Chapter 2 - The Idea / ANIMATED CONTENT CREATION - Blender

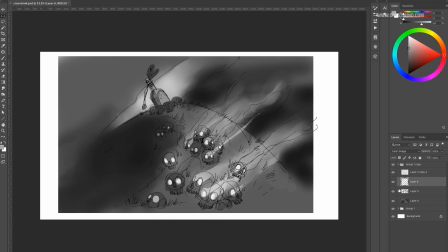(7:25)
He's a great artist and you can check out his instagram page and follow him if you like
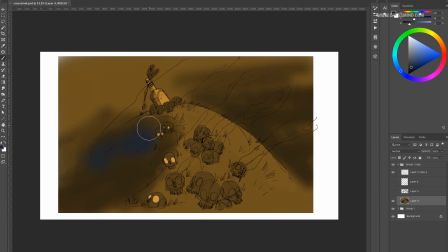(7:30)
his work so so play around with different light setups here try
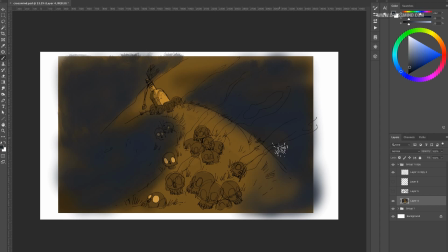(7:35)
high key light low key light etc for this purpose we definitely don't need a bright light filling up the scene as we need some dark areas and mystery in the overall composition so we try to keep it low key as possible it definitely does complement are seen over here
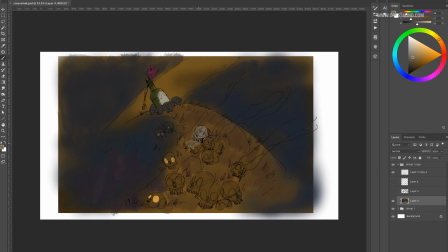(7:52)
the beauty of this stage is you can lay out every detail you have in your mind it's not just about the objects you can also paint the atmosphere
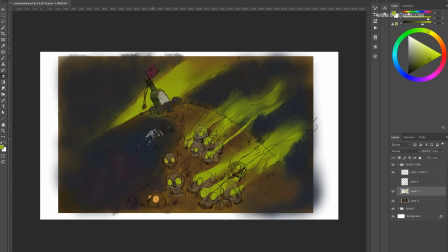(8:01)
the effects smoke everything basically you can visualize how the lights effects smoke and all those secondary elements work together with just this initial sketch there is just no limit to how far you should go into this the more details you can put together here it's going to help you out at the later
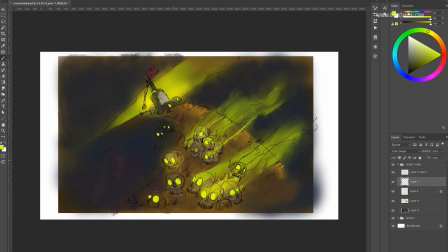(8:19)
stage. There will come a moment when you will be able to see enough information correctly depicting your idea and you will have a complete picture.
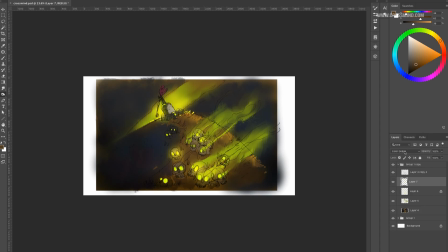(8:27)
Just enough to communicate your thoughts. But keep in mind we are not done yet. This is just the beginning and as we progress at later stages,
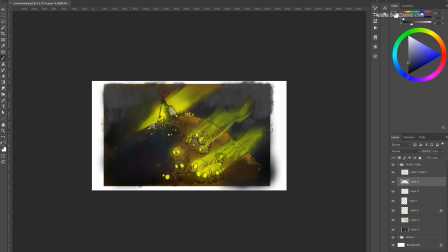(8:36)
all those processes will add into making overall visual and animation better and better.
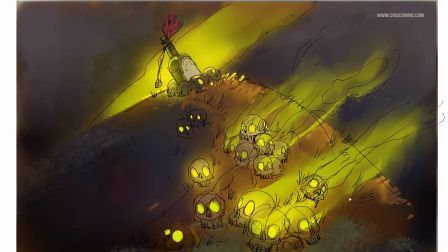(8:43)
So here is the full sketch and I really like the clarity of the layout
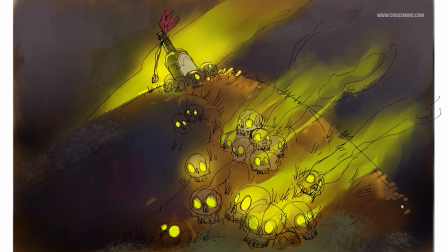(8:48)
here if I zoom in here and try to frame the shot at each stage
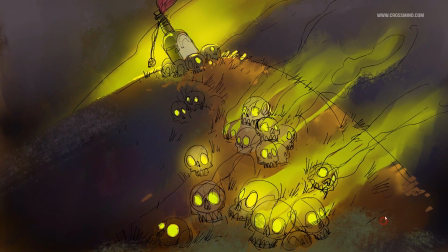(8:52)
it looks well balanced without over complicating the shot it's readable
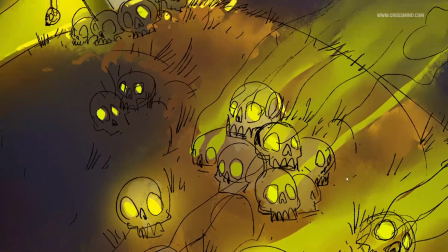(8:57)
and I really like the framing for what I have in mind there is
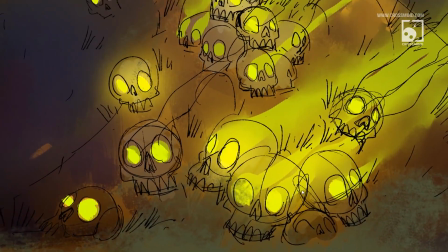(9:02)
nice pile of skull at the bottom which can lead us to the main establishing shot there is good
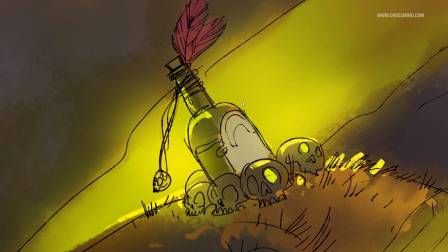(9:07)
enough negative area behind the bottles which can be covered with smoke to hide the limits of the
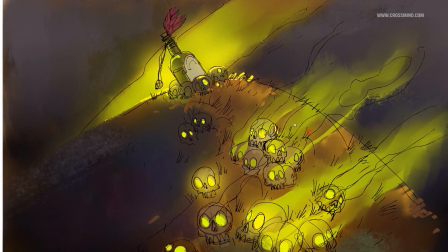(9:15)
layout so overall it's working well but there are still more things we need to figure out and that we can do at next stage when we pre visualize this
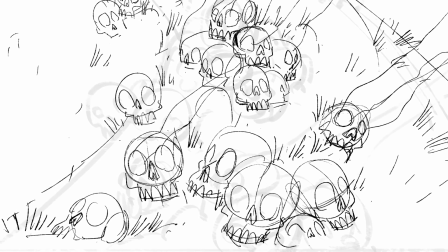(9:23)
with the help of animatic even though we have a clear picture at this stage it's not enough for us to dive into 3d because
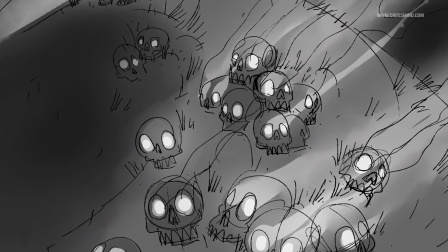(9:31)
what we are dealing with is not just a still image but it also has a motion so to see our idea working well with
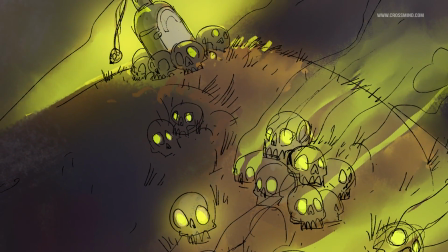(9:40)
all the visual elements and the motion we need to pre visualize this and we will use animatic for that it's going to be a lot of fun and we
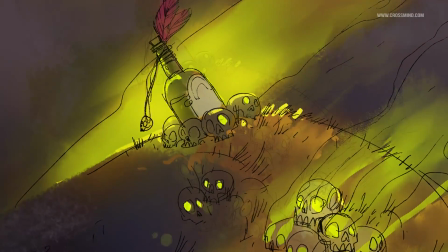(9:48)
will be doing that using grease pencil in the blender so hope you guys are enjoying this series and more importantly learning and implementing at the same
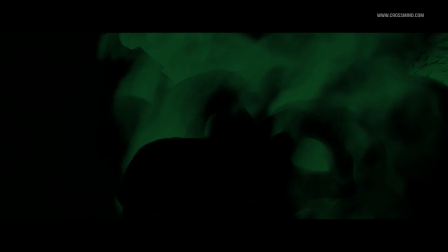(9:57)
time do share your ideas and what plans do you have for your first animated scene if you are new to this channel check out our other series
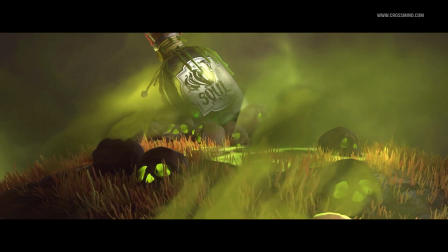(10:05)
and subscribe for the future updates Hope to see you guys in the next chapter, good luck.